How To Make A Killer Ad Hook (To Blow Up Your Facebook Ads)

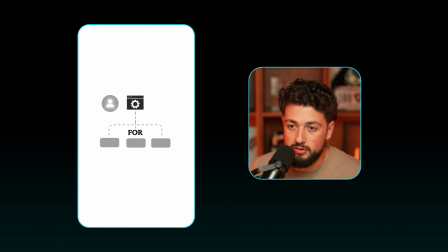12:05 This is going to be you still, or would you like to have a system that does it for you in a sense that it's not going to take us 1 day to solve your problem, because every respectable, good business owner knows that solving their business problems is not going to be done in a day.
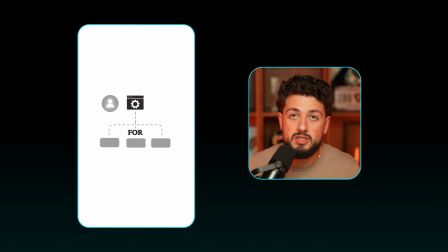12:19 And then on top of it, they know that in 3 months, they're probably going to be in the same place if they don't do something now. And they're probably already thinking that I need something to help me run my business better. So that is pretty much the angle we took on this second ad.
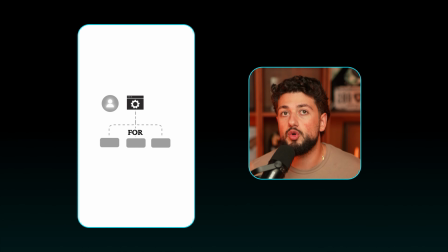12:33 And that's why it works really well, is because of that visual at the beginning. As you can see, like we have him as well.
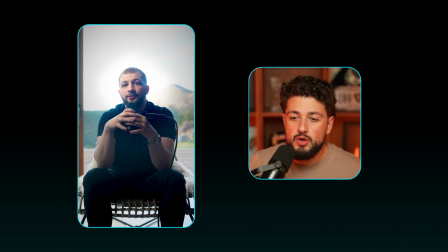12:40 So I'm going to go back to the beginning of the ad. You can see the background behind him. There's mountains. There's like a dope chair. There's like, he's wearing a sick watch, right? Like he's holding a microphone. You're like, what even is this? I see a lot of people talk about something maybe potentially similar, but they're in their office with the little guru wall in the back and all that stuff.
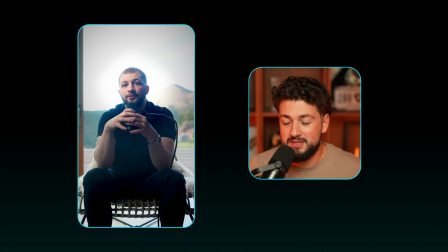13:00 This guy is out and about. He's somewhere on the mountains at a sick house or whatever it may be. So that's a pattern interrupt in of itself. So here are the 2 things we did in this ad to create an insane pattern interrupt, so that now the people that are clicking on his stuff, they know they're going to be in business in 3 months. This guy, we already created a completely different look for him, so he doesn't look like every other guru.
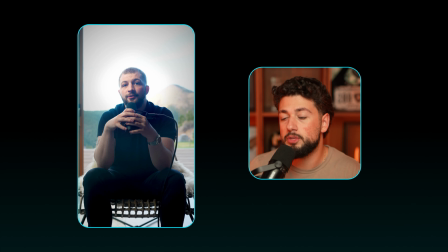13:19 And then on top of it, we created the visual of what their business could potentially be in 3 months, rather than telling them we're gonna fix it today. So that's pretty much it. I wanted to show you 2 ads that are actively being run by 2 individuals and 2 businesses that are actually performing. And that is pretty much the 2 angle hooks out of the 3. So I wanted to show you guys real live examples of them being used and what they could potentially look like. You can literally take everything I just showed you and start using it in your own ads,
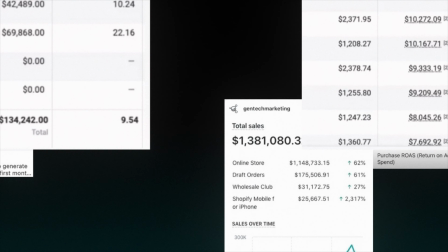13:46 because this is the exact hook sauce that I've used to generate over $100 million in sales using ads for my clients. But the hook is just the first piece of the puzzle, because what happens after those first 3 seconds is what actually is going to get people to convert. And there's a whole other game that goes into how you structure the rest of your actual ad, your offer, your creatives, your follow-up, And that's exactly why I put together my free course, Click to Client. It walks you through all of it. So if you want access to it, I'll leave a link down below in the description. And if you want to see how I'd learn all of this from scratch in 2026, including ads, funnels, automations, and the one skill that ended up making me more money than everything else combined, I made a full video on that. You can find it down below in the description. Let me know in the comments what part of this video was the most valuable to you. And if you don't want to miss any future videos like this one, make sure you hit that subscribe button. Thank you for watching, and I'll see you guys on the next one.